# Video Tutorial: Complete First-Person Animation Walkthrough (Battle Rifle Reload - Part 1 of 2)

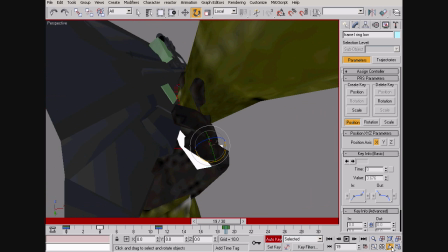Maybe they'll turn their field of view up really high. And I don't want to be exposed for the lazy hack that I actually am.
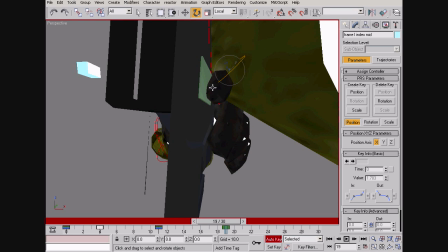Alright. Fingers are now somewhat closed.
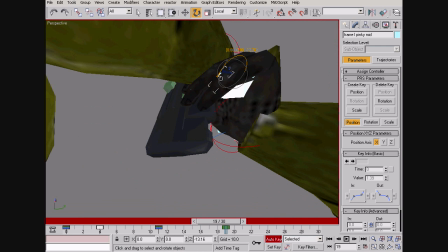I can maybe do some more with the tips there.
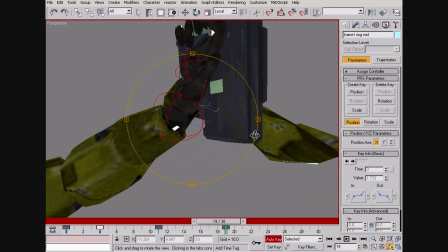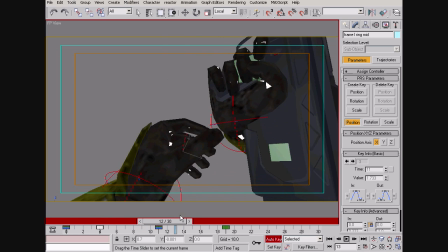Alright, so let's see. Comes up, the hand doesn't really move enough here. It's sort of like you can tell that its movement is being controlled by the gun,
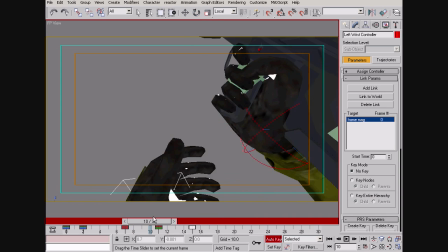because it's moving in sync with the gun, and that shouldn't really happen. The hand is, in theory, supposed to be like its own independent entity.
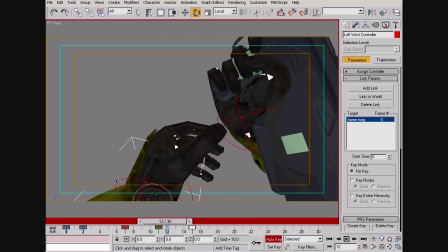So let's see how we can fix that.
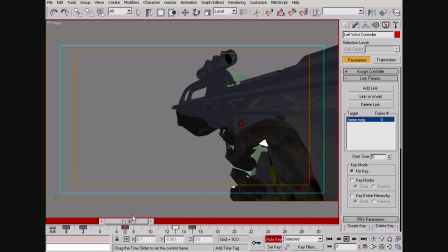Maybe we can have this happen a bit later and have the hand be out of view more.
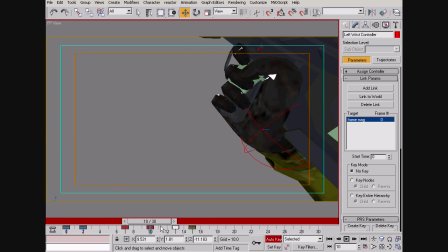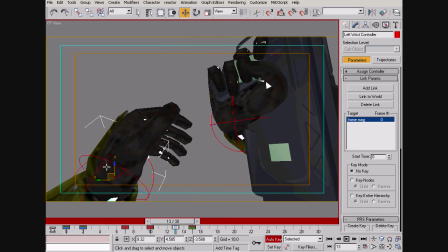I think the problem is the hand comes up like here, but the gun is still rotate, or I guess it's not.
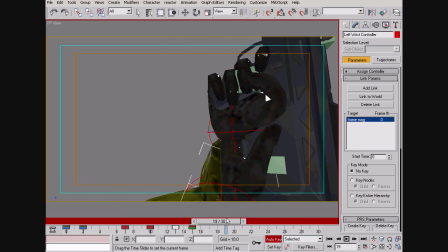It's rotating when the hand comes up, but then suddenly it's not, and the hand sort of loses this
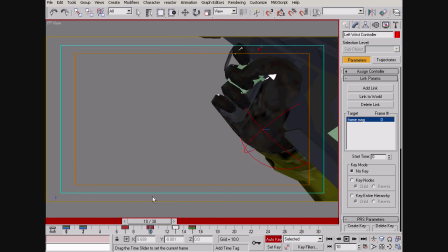movement component, I guess, that's going into it. And it just looks unnatural.
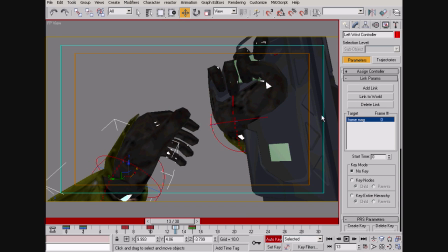Maybe I'll link it to the world for here, but that's probably going to cause a lot of headaches later on when we tweak the beginning part of the animation, and I really don't want to have to deal with that.
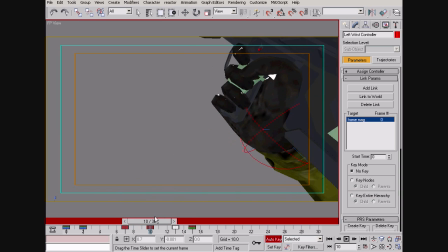Best advice I ever got from a teacher: work smart, not hard. Don't want to work too hard here.
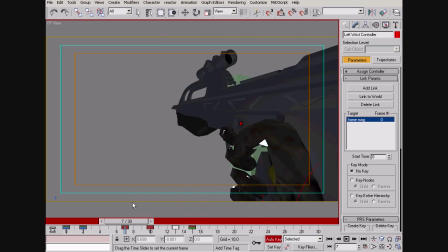If it's good enough, it's good enough.
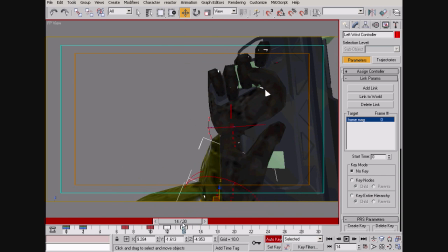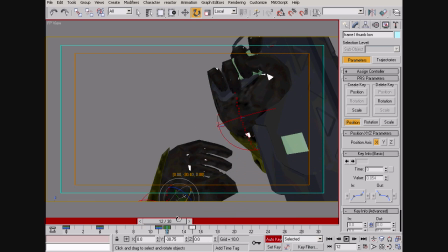Maybe the hand could open up a bit more here. And yes, I know I've got another keyframe here. I'm gonna figure that out when I get to it.
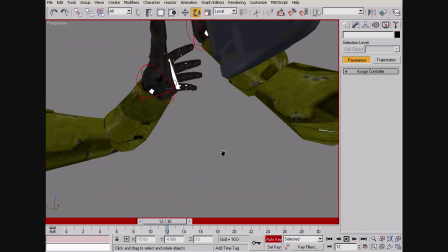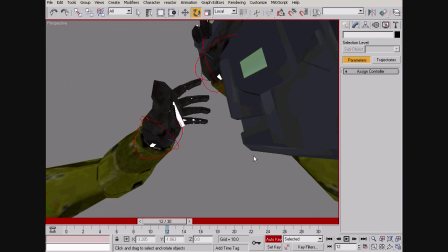Okay.
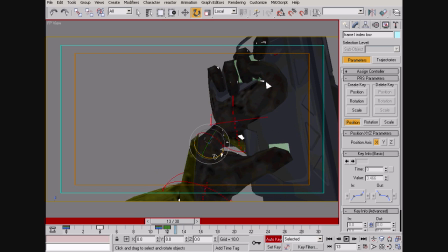And that looks okay, except for the clipping that goes on right here. Maybe I'll add yet another keyframe.
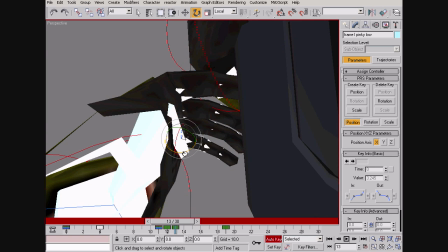The problem with having so many keyframes right after each other, 1, 2, 3,
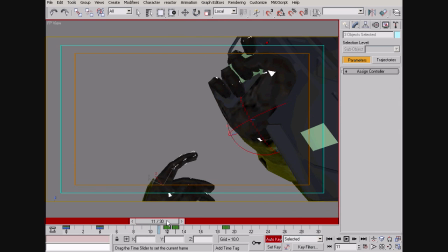is that your animations can end up looking very jittery. Generally, it's not such a good idea to have stuff
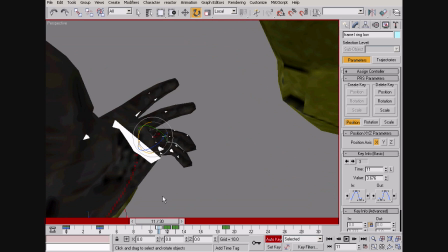that moves things around in a noticeable position so close together.
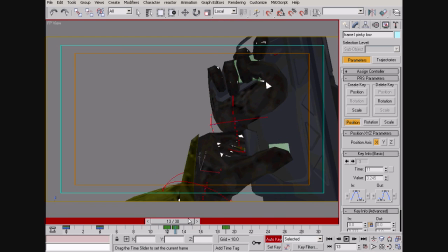Hopefully this won't look terrible. I don't like the thumb there. I don't know if it's
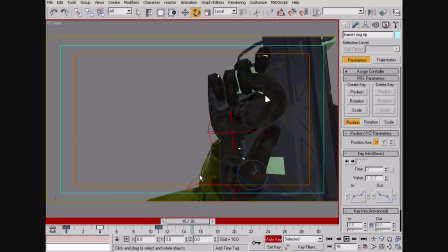closing too slowly or if it's closing too late. I also think the gun is definitely too static here.
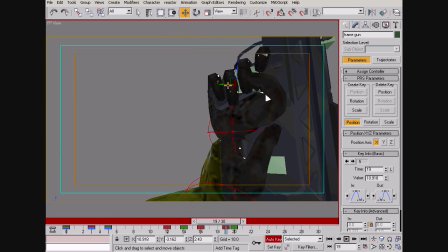Like it's moving a little, but it's not really moving. It's like fake movement. I don't know what I'm saying.
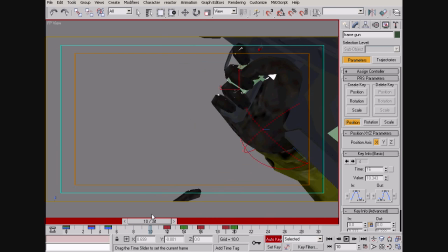And so now the bounce is gone, and it's still moving, but it's slowing down,
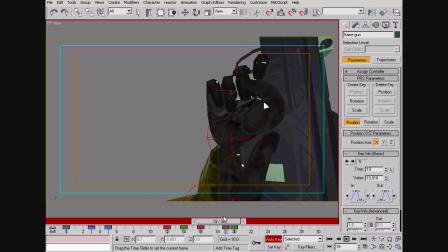and like the vector of movement has sort of changed. I guess maybe it's like as a result of the hand grabbing onto the magazine. Let's see.